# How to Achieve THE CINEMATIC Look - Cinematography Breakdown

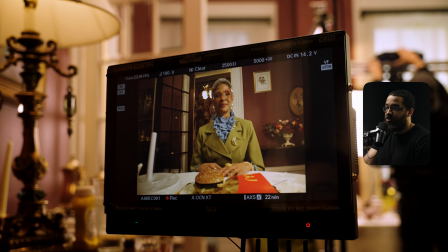[20:26]
But we wanted to have a lot of camera movement, and this is what the director really pushed me.
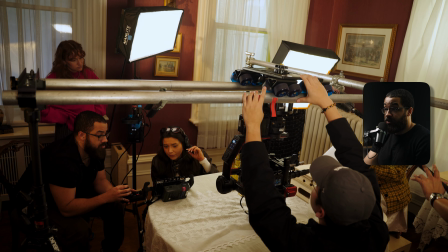[20:31]
She's like, okay, perfect. We have a lot of coverage of the girl giving that line as well as getting that probe shot.
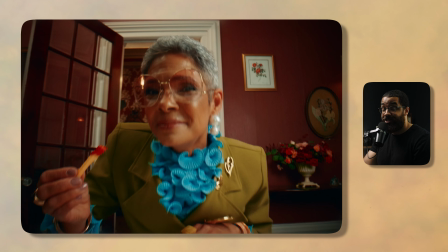[20:36]
How can we incorporate another specialty shot to show off the grandma in her best light?
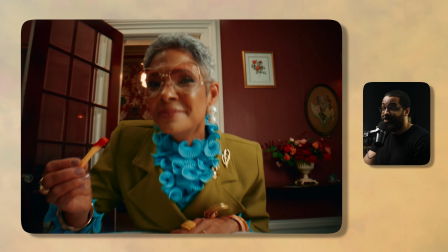[20:41]
It's basically talking about the experience of grandma's house, and then we wanted to add that little wink and nod to it.
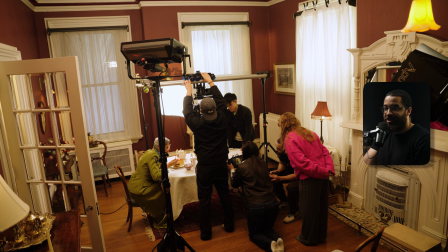[20:47]
So I'm like, can we go across the table, tilt up into her face? And she's like, well, can you do that?
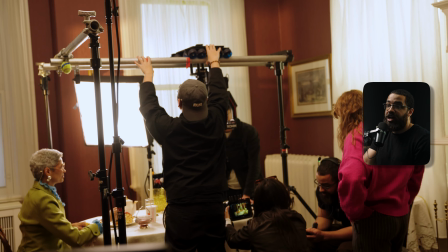[20:53]
I'm like, well, we can try. And that's the important aspect I love to bring to cinematography, is not like, oh, can we do this?
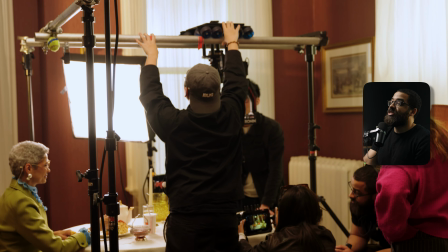[21:00]
I'm like, let's try it and see what we can do. And this was the same inverted dolly setup that we're working with before.
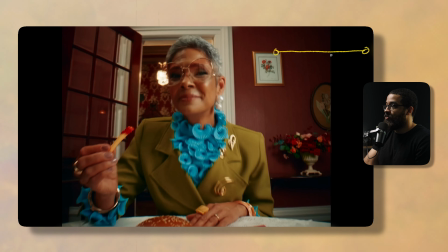[21:06]
And if you guys want to see a dedicated video in terms of how you build something out like this, please let me know in the comments below. So we have the dolly track here, and then I'm on a Mitchell riser, and then on that is the Ronin 2. Because the Ronin 2 allows you so much flexibility, that's why I like to do remote head operating specifically.
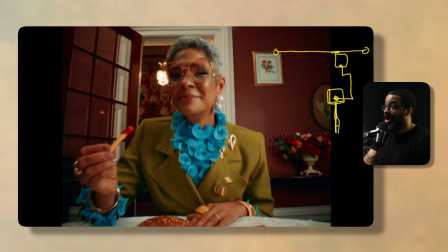[21:23]
And the probe lens is pointed down like this. And this is the peri probe lens, so it gives you that 90-degree field of view. So that is the lens that we're looking at. So it's pointing directly down the table. If we draw the table here, I am tilting up. So tilting up as this is dollying in.
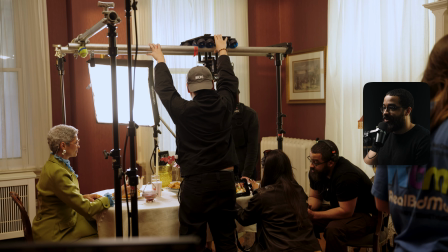[21:41]
You can see from the BTS, it was a very complicated setup, but something that we planned out and I was very proud of, because I've done a similar setup like this, but it wasn't the tilting.
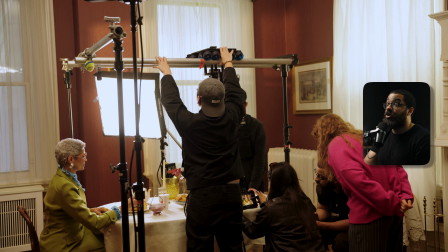[21:49]
It was hard mounted to the dolly, and I knew this would work. So this goes in a bunch of experience and testing that I've done before.
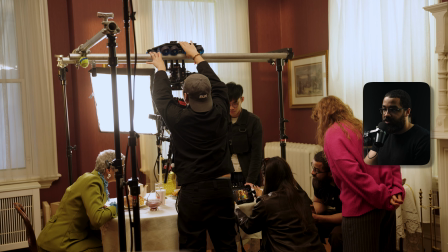[21:56]
I knew that the peri-probe lens worked in this configuration, and I knew that the Ronin 2 could have the capacity of doing it.
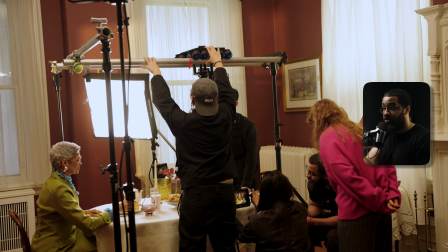[22:01]
And then I knew that the dolly would give me my pushing in, dolly in motion. And I know the Ronin 2 could give me that tilt action as well.
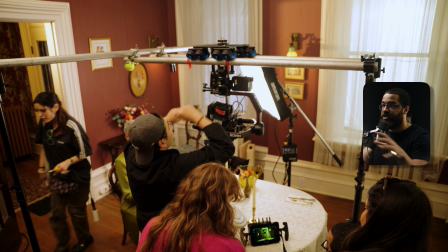[22:08]
So this was already something from a bunch of jobs and a bunch of experiences that I pulled for and combined to give me what I'm looking for exactly here.
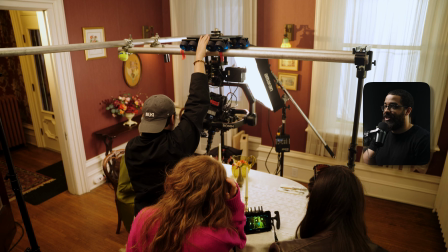[22:16]
We kind of had to do this a bunch of times. And then luckily we just got the take that we really liked.
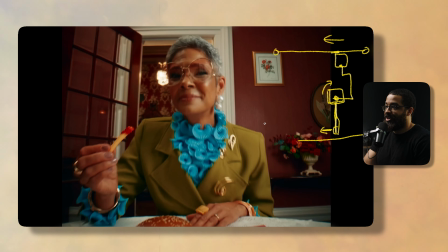[22:21]
So the reason why this works so well is because we're shooting at T14.2. So it gives us that deep focus, and it shows off everything beautifully,
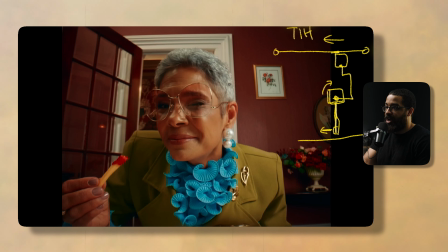[22:30]
especially the wardrobe, everything in the background, the walls, the wallpaper.
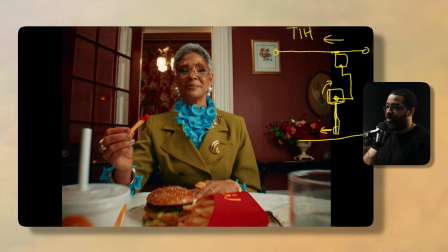[22:35]
And this really gives homage to everything that went into this whole project.
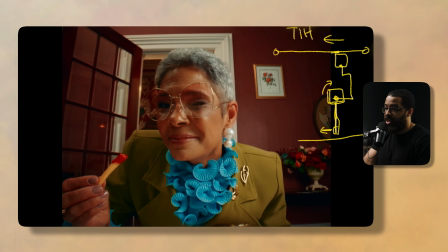[22:40]
And the reason why the shot works as well is it gives you that sweeping pass motion with everything in the foreground and then landing on what we're supposed to be looking at, which is our talent here. So I have that F22C that we had in play last time.
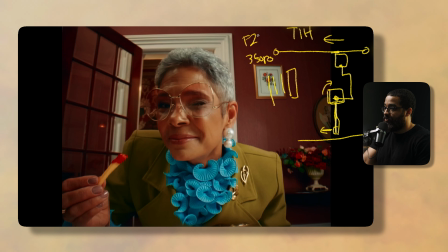[22:54]
And this is triple diffuse, so 3 stops, F22C, 40% at 5600 Kelvin. So 5600 Kelvin. And then this is acting as my main key light. And then we just had to pop a bunch of ambience into the room to really lift it on this side specifically.
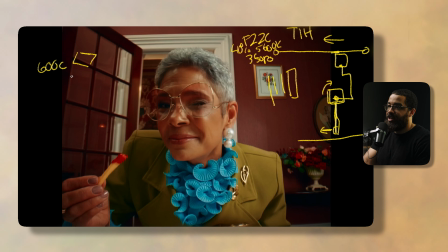[23:10]
So I have a 600C, and then this is pointed up into the room, giving me some ambience. And this is set at 5600 Kelvin as well, roughly sitting at 40%. And then in the other room, I have another 600C, and this is set to a more orange tone.
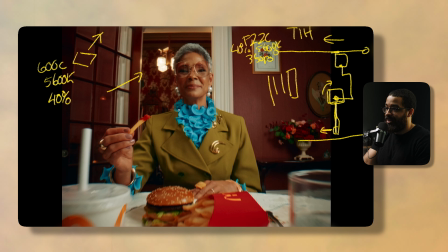[23:26]
And you can see that in the background here. And it's that light as well as giving me that streak in the background here. And then I had a floppy on the side to add some contrast and negative fill back into the image. And we can see that floppy in action here, adding some contrast back into the face.
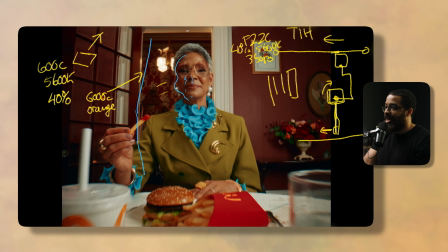[23:42]
So we have some light, dark, salt and pepper, as well as separation. And then that ambient tone is bouncing back into here with all the lights we have in play outside. And that key light is wrapping that light back into my talent's face. And then you can see that completely highlighting everything we see on her jacket.
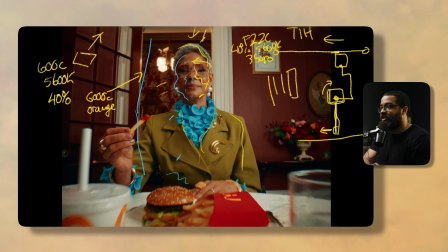[24:00]
And then we have some shadows back into here. So this is giving me that very commercial look when it comes to movement as well as lighting.
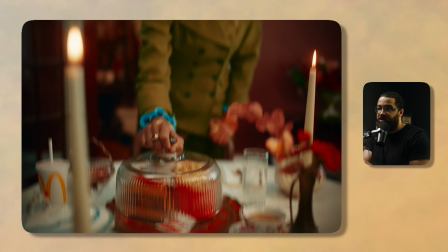[24:08]
You can get away with a lot when you have that very commercial movement, and it's just bringing in those bunch of sources.
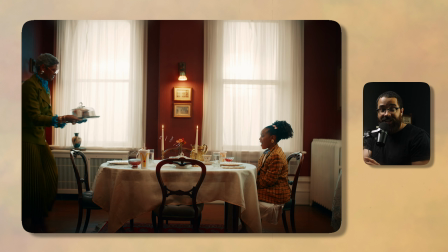[24:13]
So I just want to showcase my thought process when it comes to shooting a scene like this, to add as many shots as possible that feel commercial and that have that look,
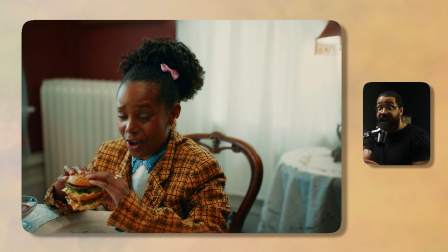[24:22]
and then really being challenged by the director as well to add movement into everything, that everything feels intentional.
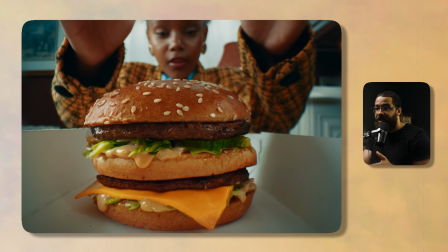[24:28]
Every shot in this was pre-planned, and we didn't have anything on the fly. And it was really important to execute and plan this whole process.